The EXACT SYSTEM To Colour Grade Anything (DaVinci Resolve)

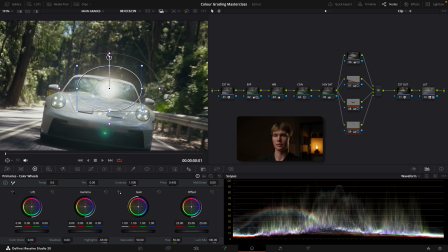[24:49]
Just feather that right out like so. It's before, after, before, after.
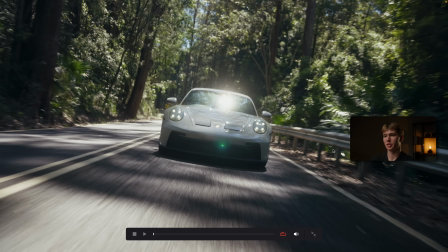[24:53]
So now if we go ahead and disable all these power windows, that's before, after, before, after.
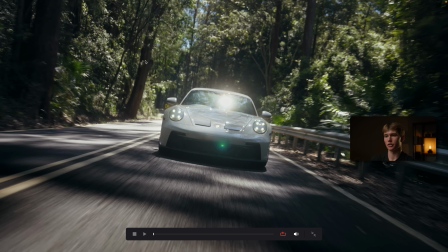[24:59]
So we're essentially shaping light to direct focus to the subject, which is this car. And that's pretty much it.
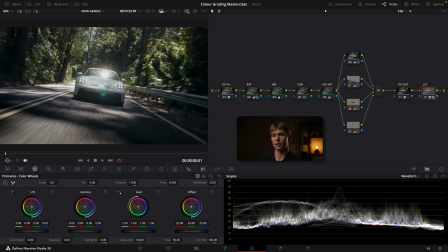[25:04]
That's how I would grade this shot. If we look at it before, after, looks pretty good.
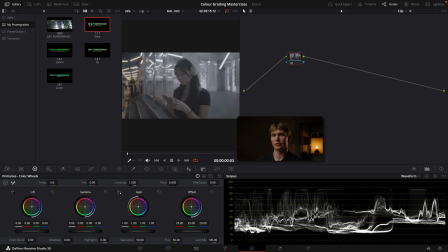[25:10]
Okay, so for this image, again, going to go up into our gallery, apply the power grade, and then we're going to start with the exposure.
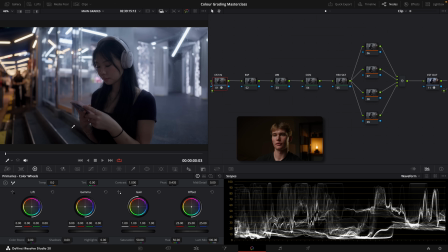[25:16]
Okay, so with this image, there are quite a lot of bright lights and dark shadows. And we can see on our waveform that the lights are clipping and some of the shadows are crushing. That's totally okay. Remember, this is context dependent. It's a nighttime scene. These lights are very bright. That makes sense.
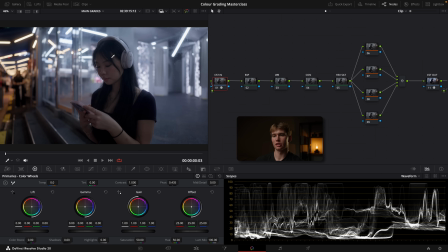[25:30]
Where we do want to focus our attention is the subject itself. She's a little bit dark, so I'm going to try and add a bit more brightness into the image. Let's select the exposure node, go to the HDR. I'm just going to very gradually drag up this exposure.
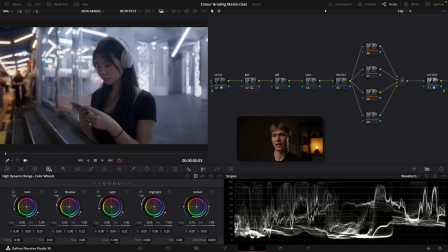[25:42]
Generally, when you are color grading, you want to avoid raising the exposure as best you can. Ideally, whoever shot the image would have exposed it correctly or slightly overexposed it, because when we do raise the exposure in post, we start to introduce more noise and the image starts to break down. But sometimes you have to do it like we do in this image here. So I'm going to just drag that up like so.
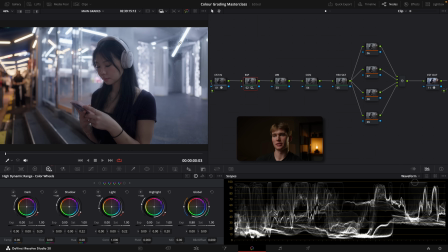[26:01]
That's looking pretty good. And what I'm actually going to do to counteract some of these clipping areas here is I'm going to go back into my primaries. I'm going to go ahead and pull down the highlights a little bit like so. So if I just show you before, after,
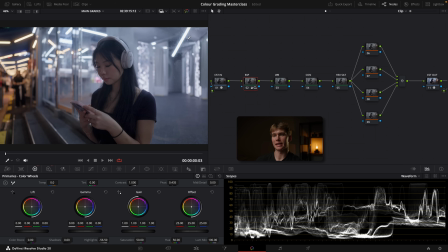[26:14]
essentially we've brought up those darker parts and we've managed to maintain the brightness in the highlights and not cause them to completely blow out. You can even go ahead and just drag that gain down a little bit like so. Before, after. That looks pretty good. It's a pretty good starting point. Now let's move on to the white balance.
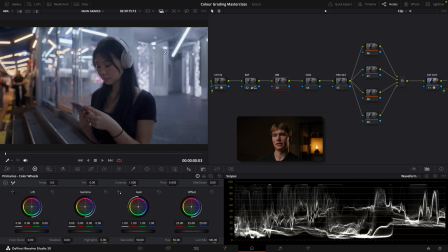[26:30]
Now, because this is the image where we've got some skin tones, our best option here is to actually use the skin as an anchor for our white balance adjustment.
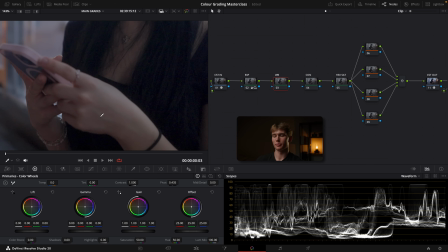[26:37]
So let's just zoom in to the hand like so. And we're going to use a special tool called a vector scope. So if you go into your scopes, click the waveform drop down and select vector scope.
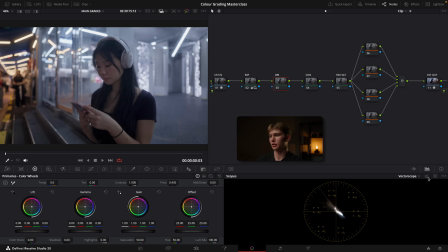[26:45]
Okay, before we use the vector scope, we just need to change a few quick settings. Go into the settings icon and make sure that show 2x zoom is selected and show skin tone indicator.
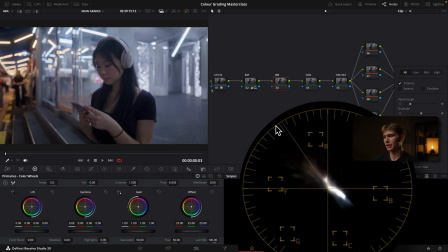[26:54]
What the skin tone indicator does is it essentially gives us this line here, which tells us where we should set the white balance. We want our skin tones to sit on this line here.
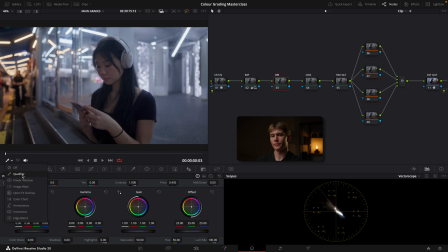[27:02]
And the way we know that is by selecting the qualifier over here and then dragging the cursor onto the skin, and you'll see a little circle down there. And we want that to sit directly in the center of that line. Now to make it a little bit easier, I'm just going to add some saturation real quick. So we've got more color information, and now I'll go back to the white balance. And I'll just drag this cursor over.
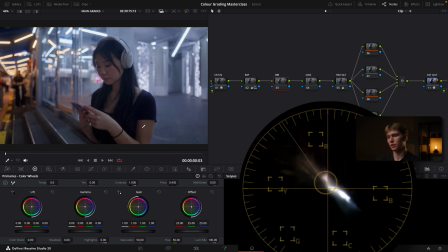[27:20]
And as you can see, it appears to be a little bit too far over to the purple and blue. So I'm just going to pull that back a little bit.
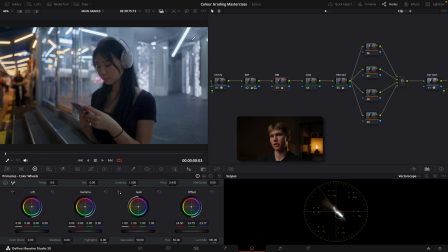[27:29]
This image is a little bit difficult to do because it's so dark and there's so much external light on the skin, but I think I've managed to do a good job of correcting those skin tones. If I show you before, after, we've just taken away that purple and added some more natural color to the skin before, after.
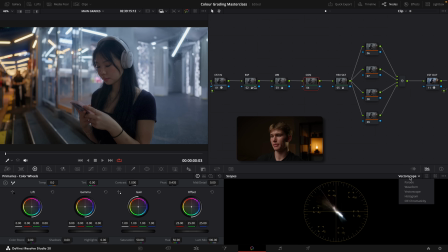[27:46]
I'm then going to go to the contrast node, change my vector scope back to the waveform, and let's add in some contrast, like so.
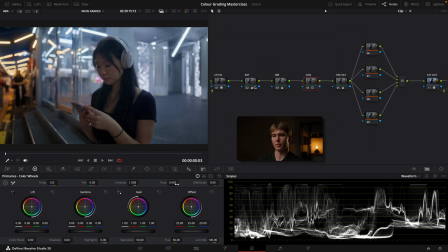[27:52]
Not too much because it's already quite contrasty, and just open up, pivot up a little bit, like so. Before, after.
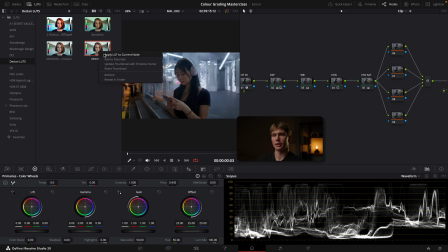[27:58]
Then let's go ahead and grab a LUT. Same one as before, right click, apply LUT, and I might just turn that LUT down again, going into here, halve it like so,
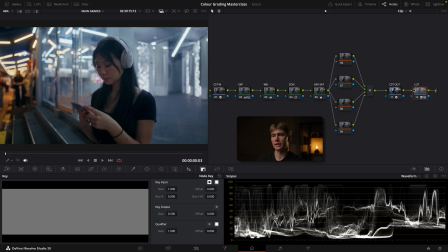[28:06]
0.5, before, after, just a very subtle adjustment. Now let's go in with our power windows to really start to shape up this scene.
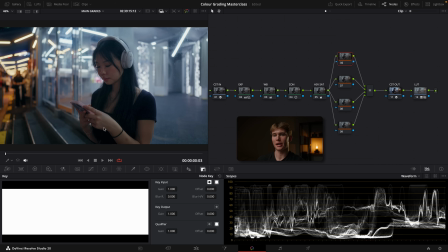[28:13]
The first thing I want to do is brighten up her even more,
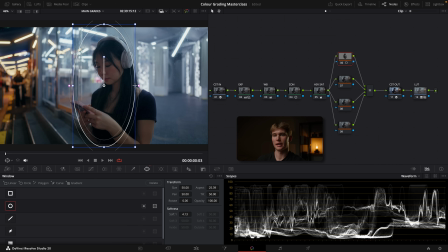[28:16]
and I'm going to do that by grabbing a circular power window and just move it over her, feather it a little bit by pulling this out, a little bit wider, feather it some more, and let's just very slightly add some gain. Just lift it up a little bit, like so. It's before, after. Then we might go ahead and just darken the surroundings a little bit.
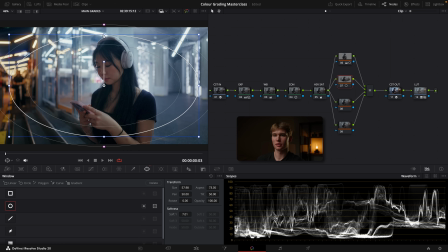[28:34]
Grab another power window, pull it out, like so. Invert it, and just darken those corners.
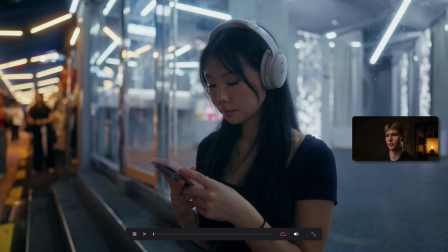[28:39]
So if we look at everything so far, it's before, after. So we're just really popping her out and making her the subject.
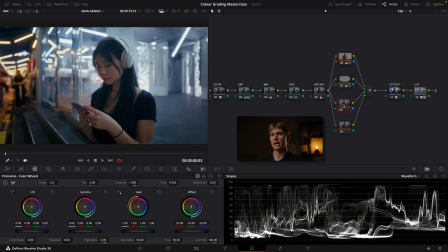[28:46]
Before, after. What I might do now is try and pull down some of these highlights even more. I'm going to create another power window, select the subject, and then I'm going to invert it.